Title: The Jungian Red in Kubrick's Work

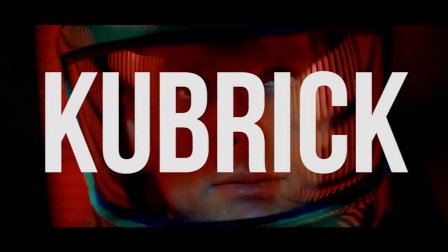Testing 1, 2, 3, 4. Jeremy Bernstein, take November 27, side A. Born July 26, 1928. New York City.
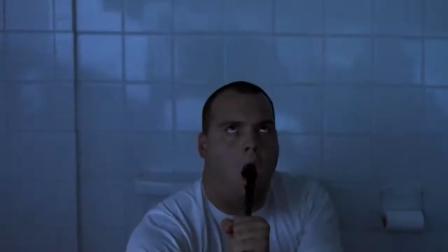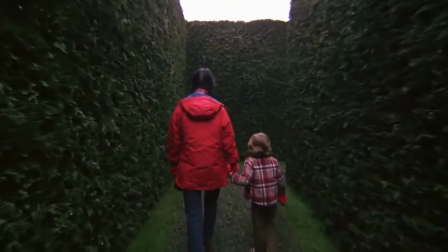Stanley Kubrick is a director who famously took great attention to detail in all of his films.
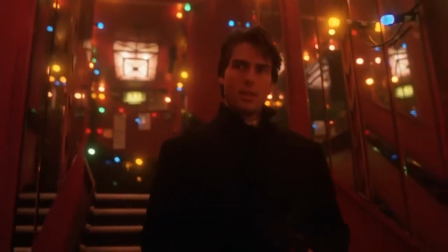His elaborate uses of mise-en-scene almost transform his environments into their own characters with stories to tell.
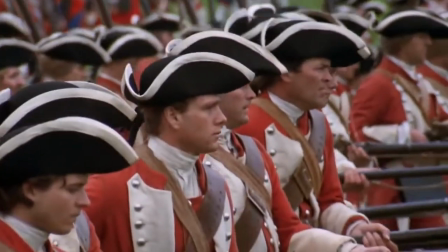With this video essay,
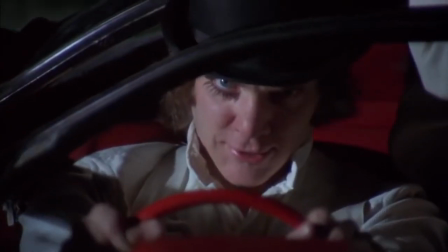I'd like to focus specifically on one recurring detail that i noticed kubrick likes to use the color red to
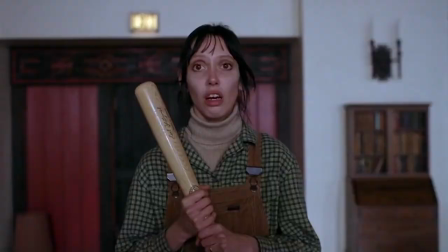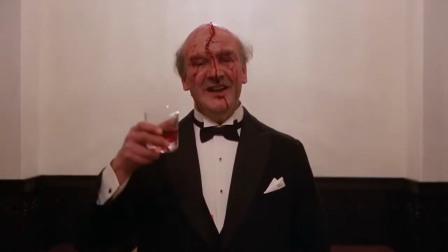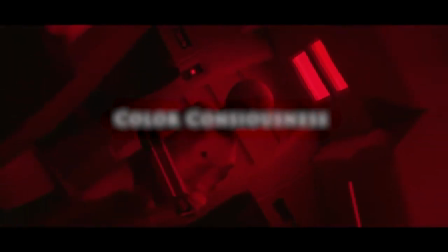understand kubrick's use of red we must first adopt a color consciousness
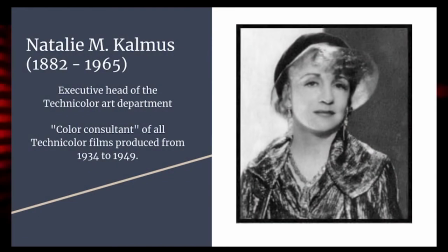the term was coined by natalie kalmas a woman who was the executive head of the technicolor art department and credited as the color consultant of all technicolor films produced from 1934 to 1949.
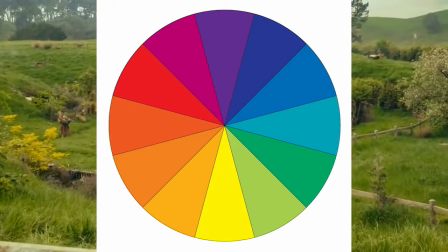kalmas believed that colors have their own psychological implications a color like green can mean nature the outdoors freedom
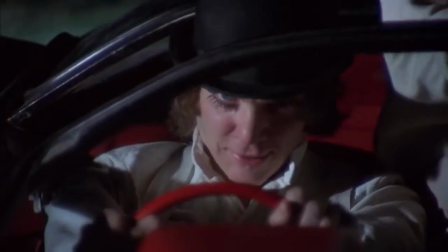or freshness and say red the color we're focusing on in this video can represent danger violence or revenge
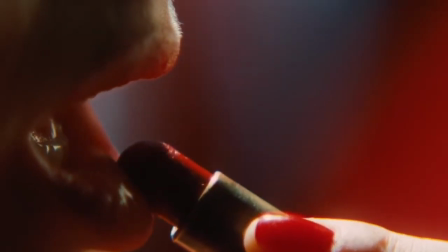but it can also mean love passion or desire to
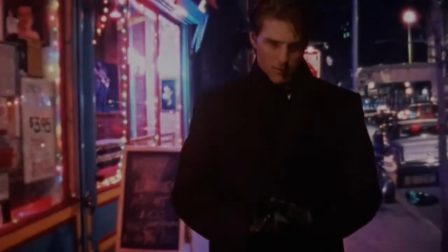understand character personalities and harmonize their emotions to their situations these
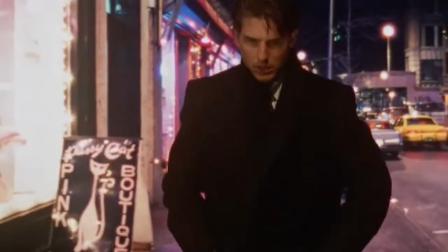recurring principles must apply even to the extent of what she called a color
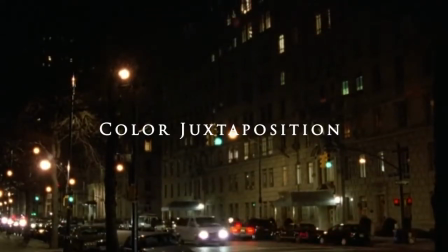juxtaposition or the psychological relation one color has to another
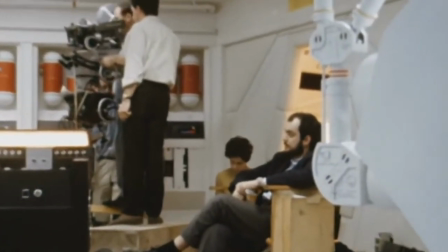with our newfound consciousness of what red might mean we'll explore kubrick's multi-layered use of it
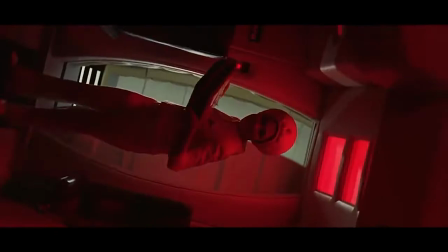through three of his films the shining 2001 a space odyssey and eyes wide shut
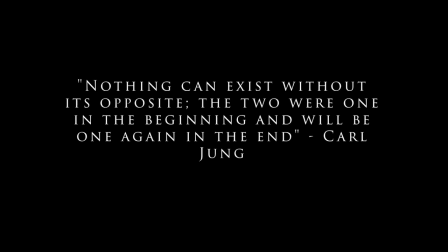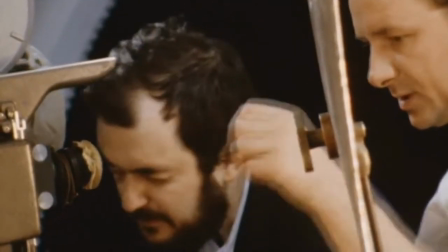what's curious about kubrick's work is his deliberate use of red imagery from the tidal wave of blood in The Shining,
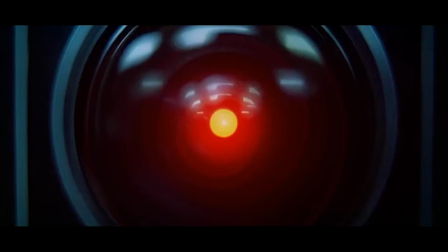to Hal's eerie red eye in A Space Odyssey, there seems to be an importance to its implementation.
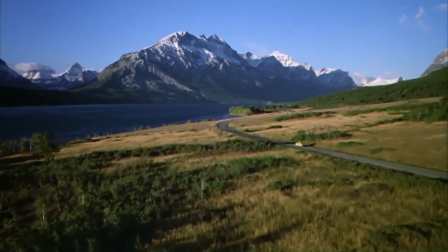But where is this derived from? To answer that, let's look at one of the opening scenes of The Shining.
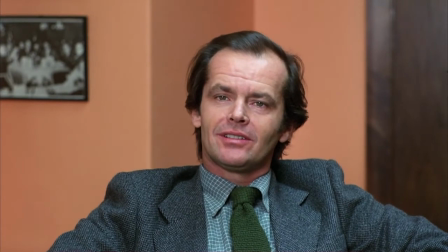When Jack first goes to the Overlook Hotel, he's being interviewed for the winter caretaker position.
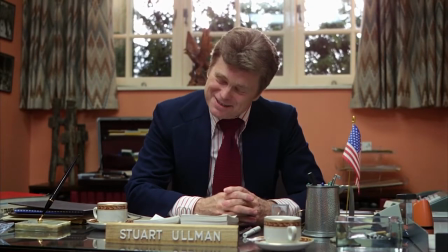The color palette of the room is fairly bland, the salmon walls and the brown furniture don't draw too much attention to the eye.
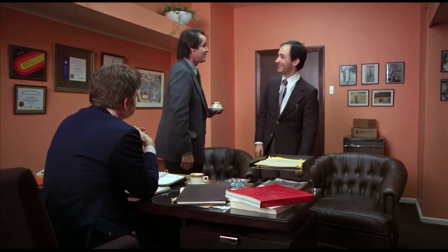The only noticeable object in the room is a bright red book lying on Ullman's desk.
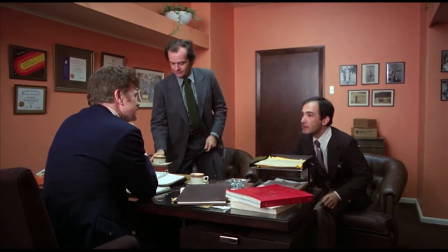This is quite strange. What's up with this red book?
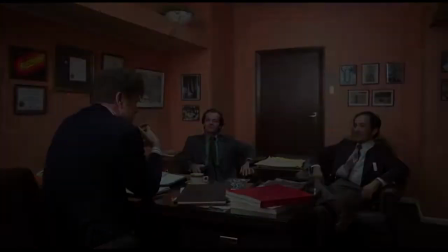Well, if one zooms into the frame, the book's title is clearly named The Red Book.
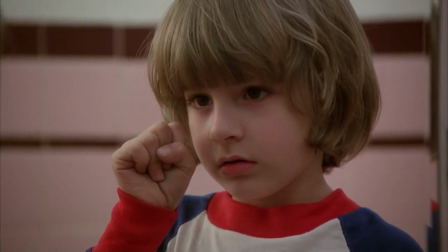This may seem innocuous at first, but those who know Kubrick's work are aware that the smallest details can have the largest implications.
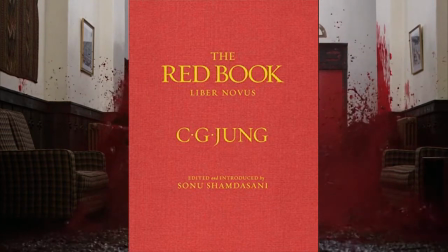This red book is actually the masterpiece of Swiss psychologist Carl Jung, which he details his work with the unconscious psyche.
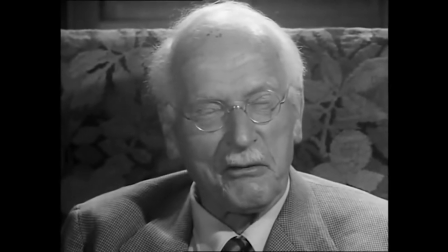The color red is a deliberate metaphor to the way Jung frames his theories.
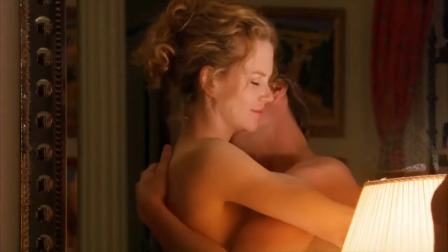Red images, as I mentioned before, can portray passion, sexuality, anger, death, violence, or revolution.
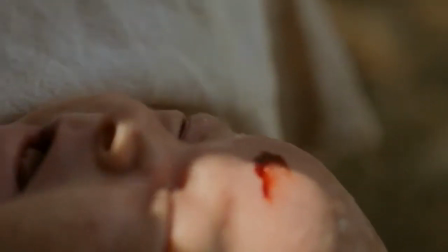The color is also used in representations of birth and rebirth.
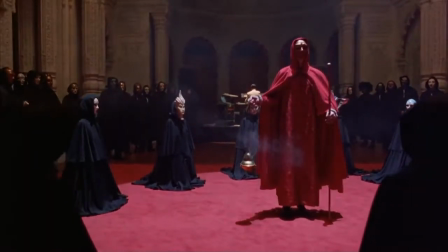Similar to the use of red found in records of early rituals and myths, it's also used as a threshold between reality and fantasy.
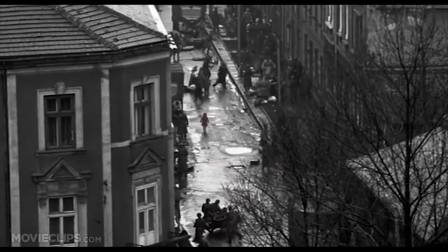According to Jung, the dualistic nature of red can indicate a portal between the literal or symbolic realms of life and death.
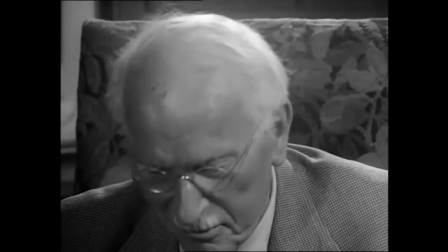If Jung considered color as archetypal aspects within the psyche, then red in particular, with its associations as a threshold between life and death,
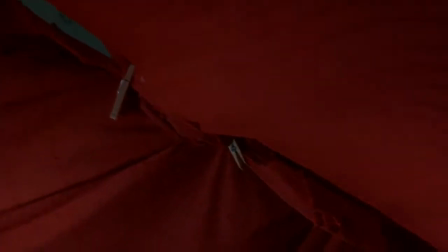may be the bridge that connects the conscious and unconscious realms.
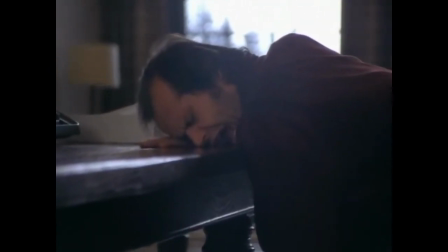The struggle between the conscious and unconscious mind within the psyche of the individual is a central theme to many of Kubrick's films.